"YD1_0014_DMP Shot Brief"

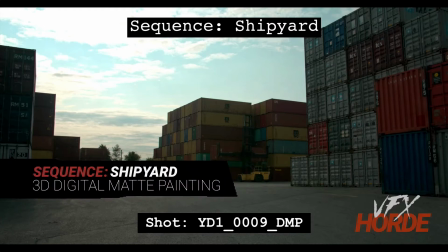(0:03)
This is Garrett Fry, the Shipyard Sequence Lead for 3D Digital Map Painting, and we're taking a look at shot 14.
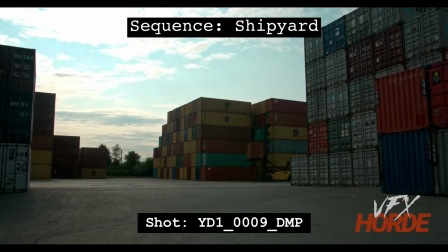(0:11)
So let's take a look. So we have this big rig right here that's moving these shipping containers, and and that's great. We're gonna keep all of that. We're gonna keep all this stuff on the right side here.
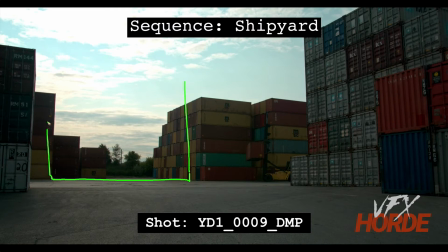(0:25)
What we need to do with this area right here is extend this back in distance with shipping containers. You can see it really abruptly ends right there, has a bunch of vegetation. So you're going to want to put more shipping containers into the distance and probably just
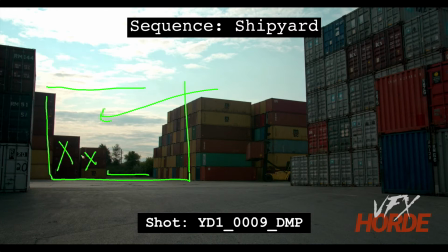(0:43)
X out these guys in order to get more distance back there, so that we can see them kind of going back like that. So make sure that you're laying these out in a real interesting way, and look at the other
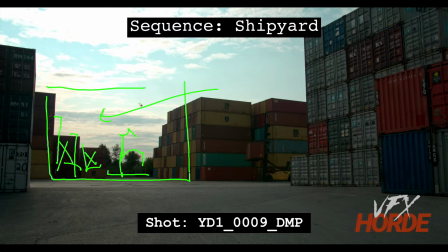(1:01)
plates and the photography and find something that is nicely done. Because to be honest, for this shot, this shipping container row and this shipping container row and these guys here, it's all just a little bit boring because they're very regular. You know, this is just one big block.
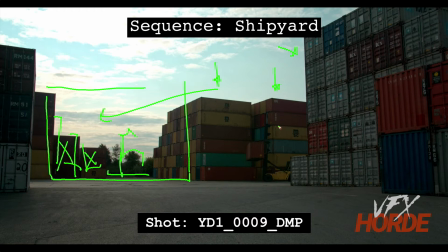(1:21)
It's one big cube of things. And so to vary this up with levels of shipping containers and things that stick out, and it just kind of adds to the visual interest,
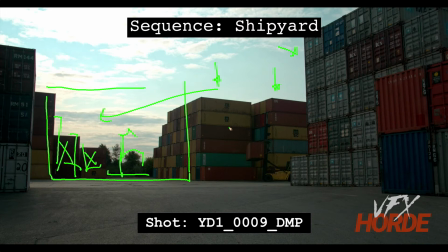(1:34)
and you're going to want to like compensate for the kind of the boringness of some of the elements that you have here. So also on this right hand side, it would be great to add another extreme foreground shipping container here.
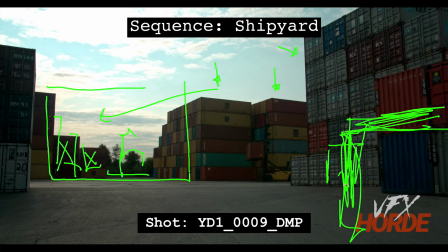(1:51)
If you're using the 3D assets, then make sure you're using a hero level asset, something that either is provided or that you create on your own that has a lot of really nice detail in it.
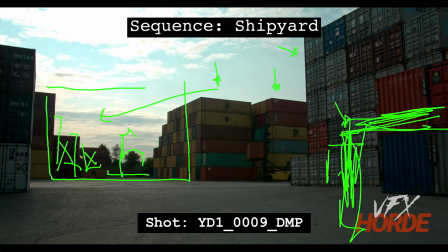(2:08)
And then in the background, if you're doing the 3D, then you are populating it with the correct level of detail, because once it gets back that far, you don't need really high detailed models,
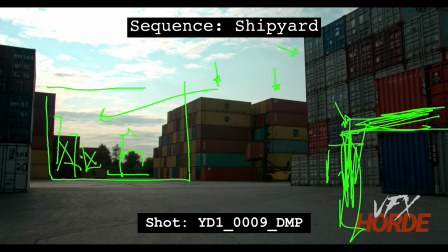(2:22)
and just the hundreds of shipping containers that you could put back there could really bog down your scene. So you'll need to manage that a bit. So the farther away it is, the lower level of detail that you can use, just so you can render it efficiently.
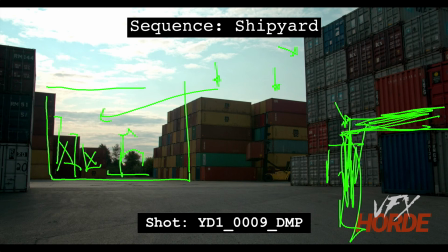(2:40)
If you put all these hero assets back there, it would take ages to render, and it would be very painful, and it would look exactly the same. So that's why they have level of details, is to make your rendering efficient. And the more iterations you get on the shot, the better looking it's going to get, and the less time you spend on it.
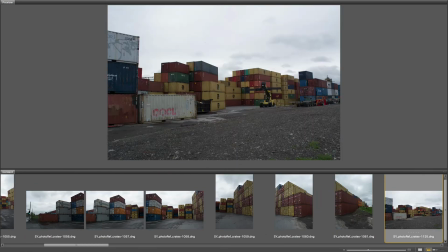(2:59)
Before you jump into these shots, it's a good idea to familiarize yourself with the resources you have available to you.
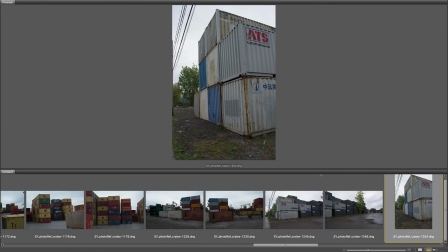(3:06)
Decide if you're going to use an environment TD, a matte painting, or a matte painting generalist approach.
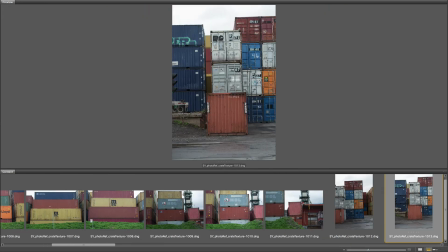(3:12)
There are 3 sets of shipping container photos and a bunch of images for texturing.
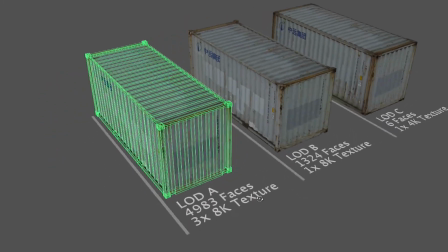(3:17)
Also, make sure you take advantage of the high resolution shipping container assets with 3 different level of detail models.